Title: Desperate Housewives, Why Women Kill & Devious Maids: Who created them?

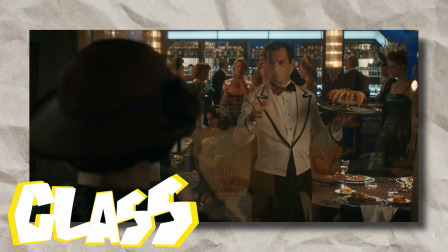(12:14)
Class is another reoccurring theme in Jerry's shows, which often explores the tensions and hierarchies that exist within suburban or wealthy communities.
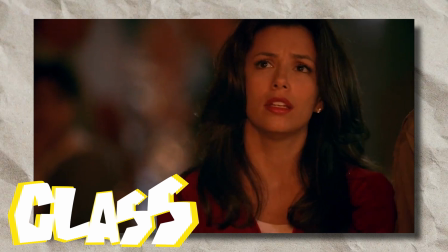(12:23)
Desperate Housewives delved into the secrets and scandals of a secretly perfect suburban neighborhood, highlighting the class tensions that simmered beneath the surface.
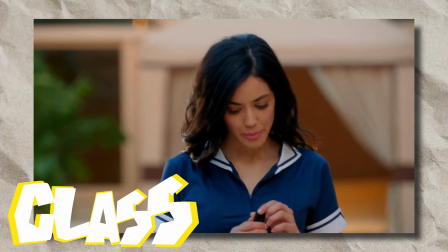(12:31)
Devious Maids similarly explored the dynamics between wealthy employers and their domestic workers,
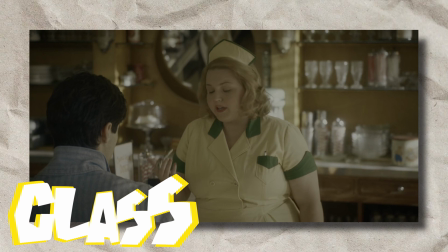(12:38)
highlighting the class disparities and power imbalances that can arise in these relationships.
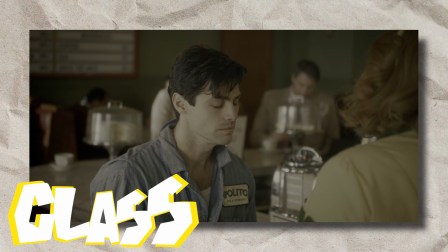(12:43)
Why Women Kill also deals with class issues, with characters from different socioeconomic backgrounds,
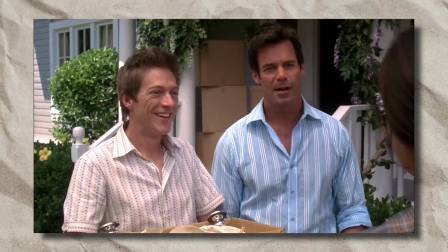(12:48)
navigating their relationships and desires in a world defined by wealth and status.
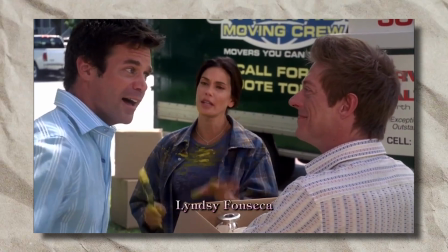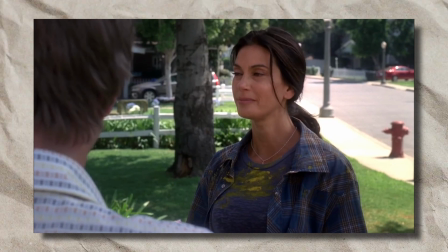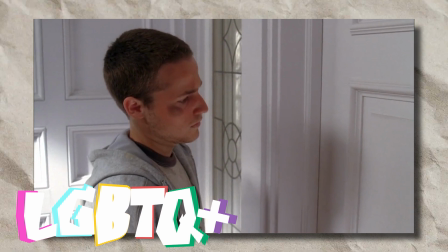(13:04)
Cherry shows have also been notable for their representation of LGBTQ plus characters and issues.
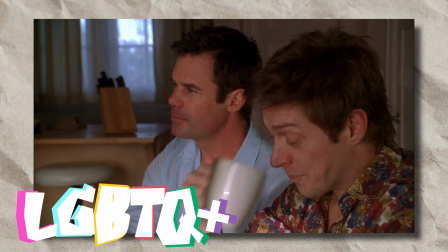(13:11)
Desperate Housewives featured a gay couple Bob and Lee who faced discrimination and disguised homophobia from their neighbors which was very reflective of its time.
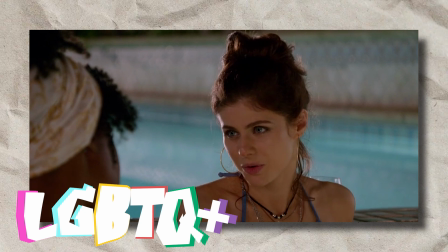(13:19)
Why Women Kill also explores queer themes with several characters struggling with their sexual identities and desires.
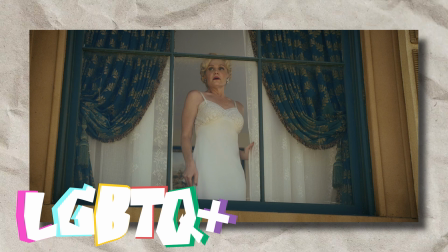(13:25)
These shows have helped to expand the representation of LGBTQ plus people
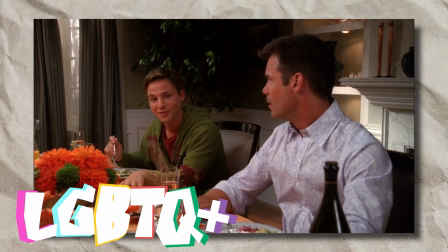(13:30)
on television and have tackled issues such as marriage equality coming out and discrimination.
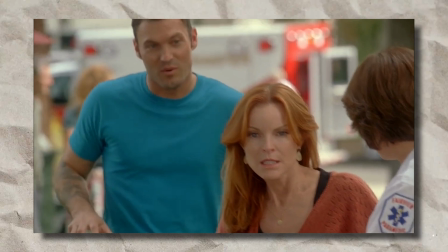(13:36) Wait, are you saying? Yeah, you've started menopause. Humiliation.
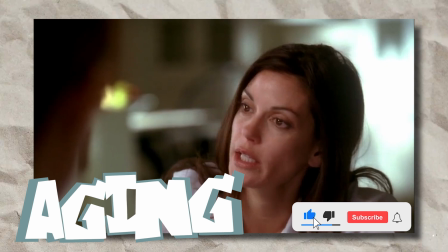(13:42) So did we figure out what was wrong.
Finally, Sherry's shows often grapple with the challenges and joys of aging, particularly for women.
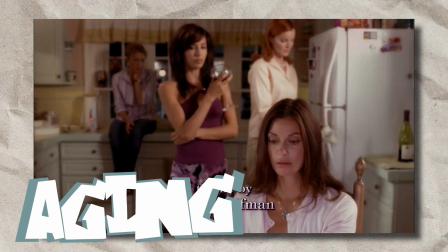(13:50)
Desperate Housewives focused on the experiences of several middle-aged women as they navigated the ups and downs of marriage, motherhood, and aging.
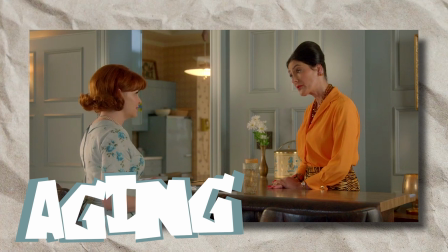(13:58)
Why Women Kill similarly deals with issues of aging, with characters from different generations confronting their morality, regrets, and desires.
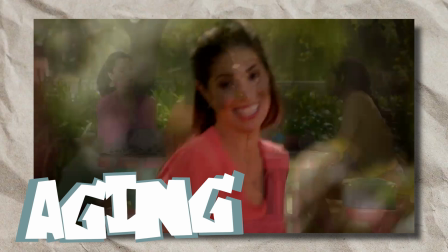(14:07)
These shows have provided nuanced and complex portrayals of women's experiences across
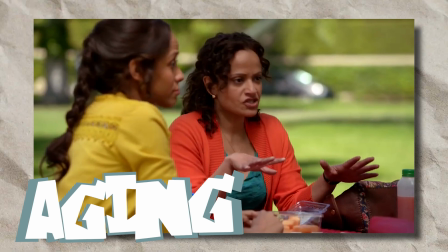(14:12)
the lifespan and have challenged ageist and sexist stereotypes.
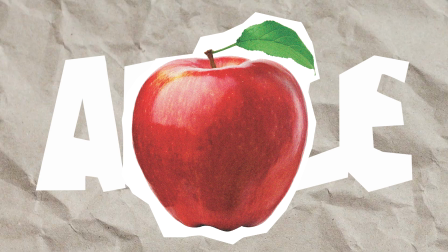(14:18)
The apple is a motive that appears frequently in cherry shows often symbolizing temptation, sin, and forbidden desire.
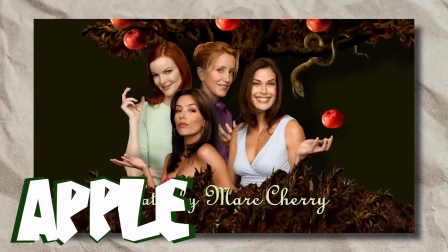(14:26)
In Desperate Housewives, the apple is featured prominently in the opening credits and is used to represent the women's hidden desires and secrets.
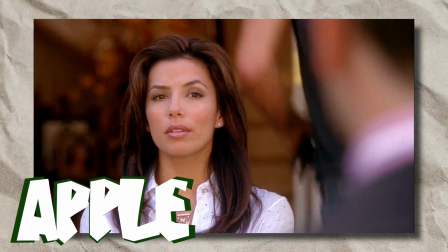(14:33)
The apple represents the seductive allure of temptation as well as the consequences that can arise from giving into desire.
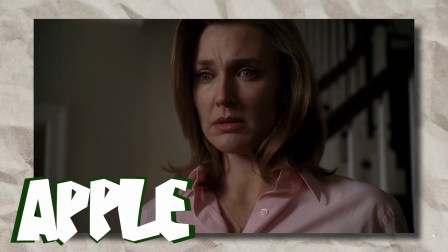(14:41)
The apple represents temptation and the fall from grace that can result from giving into temptation.
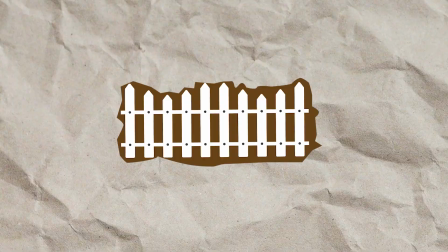(14:47)
The white picket fence is a reoccurring symbol in Cherry's shows representing the facade of suburban perfection that often masks darker secrets and struggles.
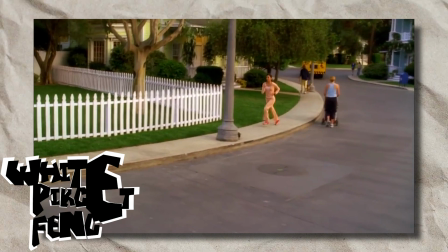(14:59)
The white picket fence is a metaphor for the veneer of respectability that clocks the character's lives.
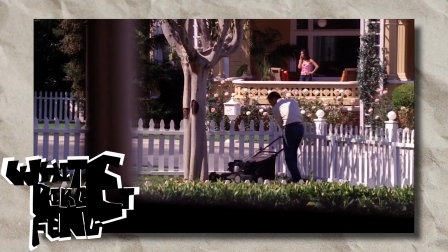(15:05)
The fence is also a reminder of the boundaries and divisions that exist between neighbors and communities,
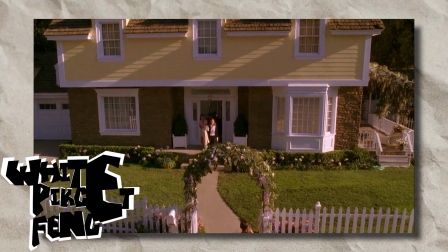(15:11)
highlighting the isolation and disconnection that can result from suburban living.
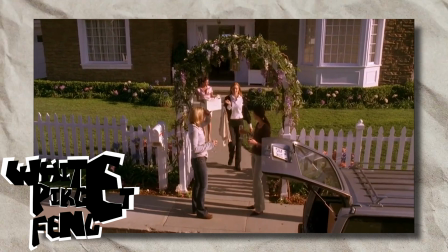(15:16)
The white picket fence is a common symbol of suburban life in the American dream, representing a comfortable, secure, and idyllic existence.
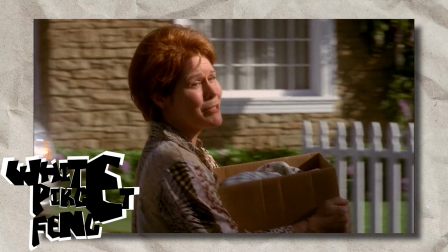(15:25)
However, in Sherry's shows, the white picket fence often serves as a facade hiding secrets and struggles of the characters living behind it.
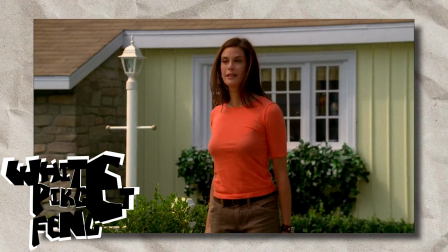(15:33)
This symbol is particularly prominent in Desperate Housewives where the white picket fence is a reoccurring image that is used to
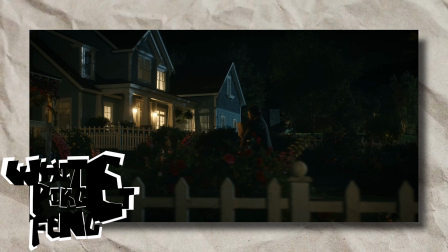(15:40)
contrast the picture-perfect facade of Wisteria Lane with the dark and often disturbing reality of its residents.
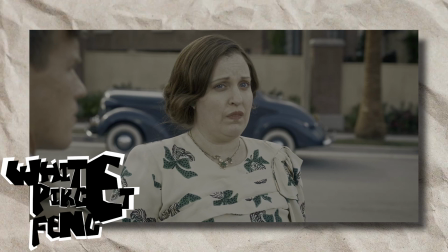(15:47)
The white picket fence is also used in Why Women Kill to represent the idealized image of suburban life
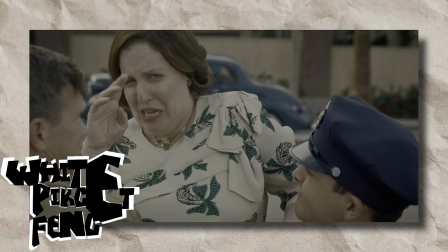(15:53)
that the characters are striving for even as they grapple with the messy realities of marriage,
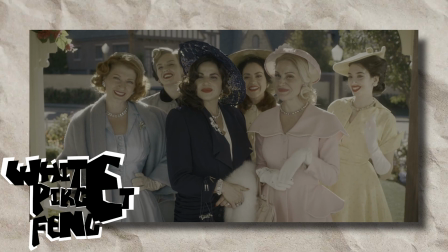(16:00)
infidelity, and betrayal. In both shows, the white the picket fence serves as a commentary on the ways in which we construct
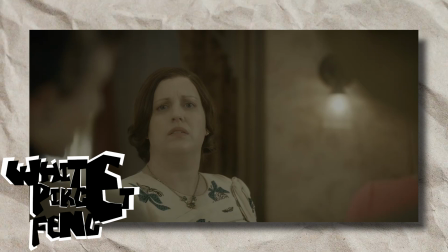(16:07)
and maintain our public image even as we privately struggle and have secrets that lie behind it.
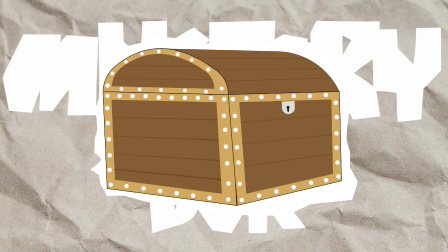(16:13)
The mystery box is a device used in Desperate Housewives to create intrigue and suspense.